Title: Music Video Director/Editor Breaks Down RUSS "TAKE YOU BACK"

It's not anything crazy hard to accomplish, but it's the little things that really tie it all together.
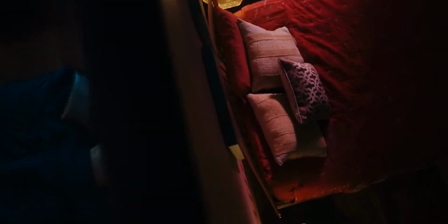I also really like this scene where Russ is laying in bed and then the camera goes from one bedroom to the next by going over the wall. And so basically you would just build out that set and have a wall that, you know, goes up like 8 feet, and then you'd have like a crane or a jib that's pulling the camera up and over while keeping the focus on the subject. Now at the end of the music
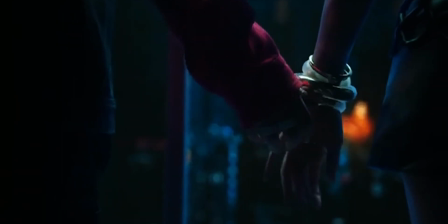video, they're holding hands, and you can see kind of blurred in the background that these buildings are exploding and collapsing.
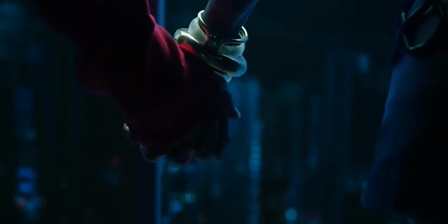So they're probably using some sort of physics simulation for the collapsing buildings. The only thing I'm not crazy about in this music video are those very quick explosions, because it happens and then the smoke is just gone.
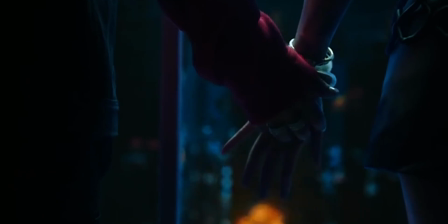But if you're not creating those explosions yourself, you're probably looking for overlays or assets, and you just got to work with what you got.
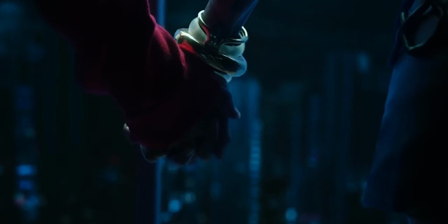But they do this really well by barely showing it in focus.
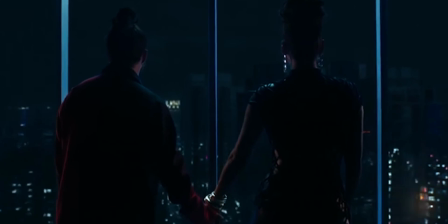This is a good way where if you don't have access to the best of the best explosions and all that stuff, you don't actually have to show it.
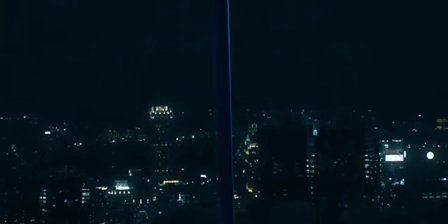They keep the focus on the hands for the most part and barely show what's happening. And also the lighting's super low key in that setting, so it doesn't really reveal much as it is. Well, I hope you guys enjoyed that breakdown of Russ's Take You Back featuring Kehlani. If you did and you want this to become a new series that I do and just constantly break down new music videos, let me know down in the comments. Or if you had any questions on the things I just talked about and are interested in a tutorial in the future on how to do it, just let me know and maybe we'll make it happen. Thank you for watching. Don't forget to like, comment, and subscribe, and I'll see you in the next one.